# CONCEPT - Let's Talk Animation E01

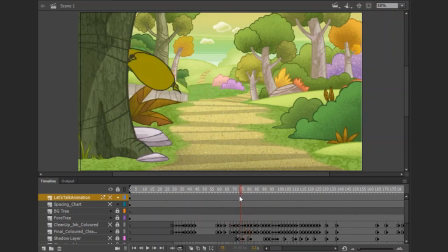[16:37]
So just to show the weights, like, oh, the gravity is pulling on something and this guy cannot just stay in the air for a very long time. So that's why I got this effect of weight. You can see it looks like the drawing actually has weight in it, and so that's just all about weight.
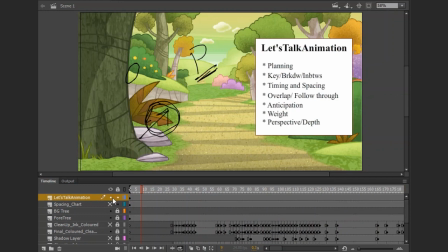[16:56]
Yeah. And finally, talking about the perspective and depth.
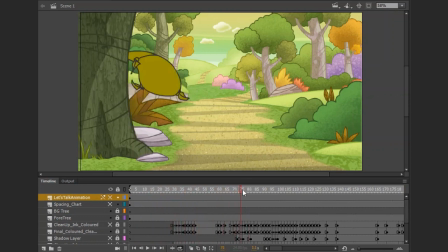[17:02]
So perspective and depth, I had to make sure that I could convey this in 3D. Yeah, even though my my drawing is not that solid, but I hope you guys pardon me for this crap drawing.
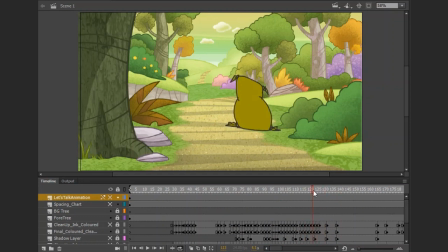[17:21]
But at least I just wanted to pass on the message across. So okay, so you can see the depth here that I'm trying to convey, that the flower sac turns towards us. Yeah, so that's like the perspective.
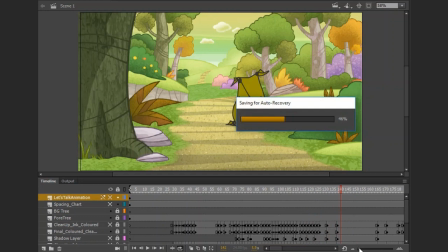[17:34]
And then the part where the character runs off screen too.
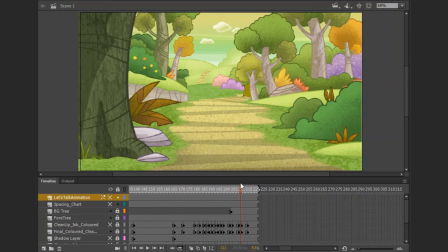[17:45]
Here's the perspective. So you can see when something is very close to the camera, in terms of size and scale, it's bigger. Okay, so I had to reduce the size as it runs off the screen, even though I should have added more in-betweens and breakdowns to make this later part smooth,
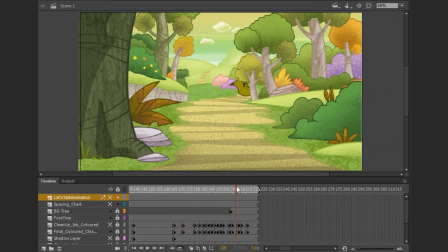[18:05]
but I think this is okay for the purpose of this tutorial, so that was why I just had to stop that out. You can see as I reduce the size, it looks like the character is going far into the shot.
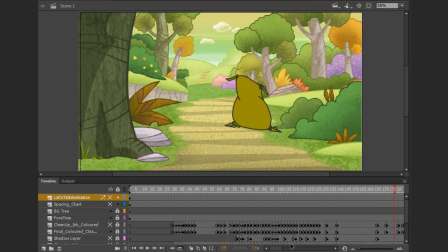[18:19]
So that's all, friends. This is Let's Talk Animation, and hopefully more episodes will be coming soon, where I'm going to talk about
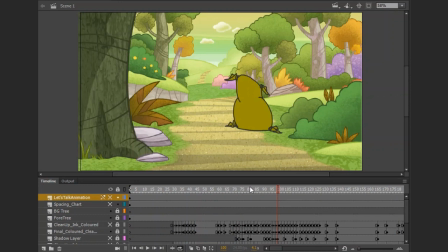[18:33]
the animated shots that I'd worked on, the concept behind it, and the technique used. So the next one could just be in 3D space. This is 2D, yeah, traditional drawing, frame by frame.
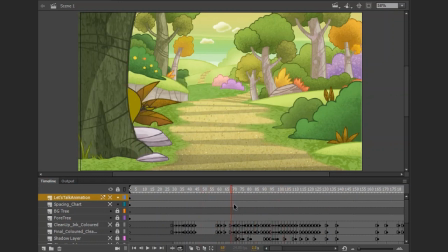[18:50]
The next one could be the 3D form. So I just had to start with this because it's beautiful working with 2D classical animation, because that teaches you a lot of things. You would have relied on
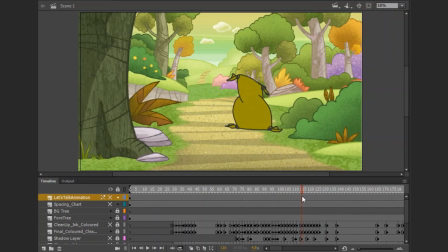[19:08]
any 3D software for your in-betweens, just set keys and the software interpolates for you. That's like a lazy kind of way of working. But when you work in 2D frame by frame, you understand what animation truly is, because you're responsible for every action of your character on scene.
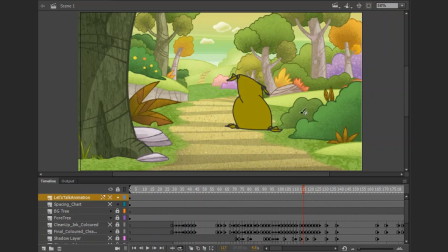[19:28]
So friends, guys, this is where I'm gonna call this a shot, so I can prepare for the next episode of Let's Talk Animation. I guess you've learned something. Bye.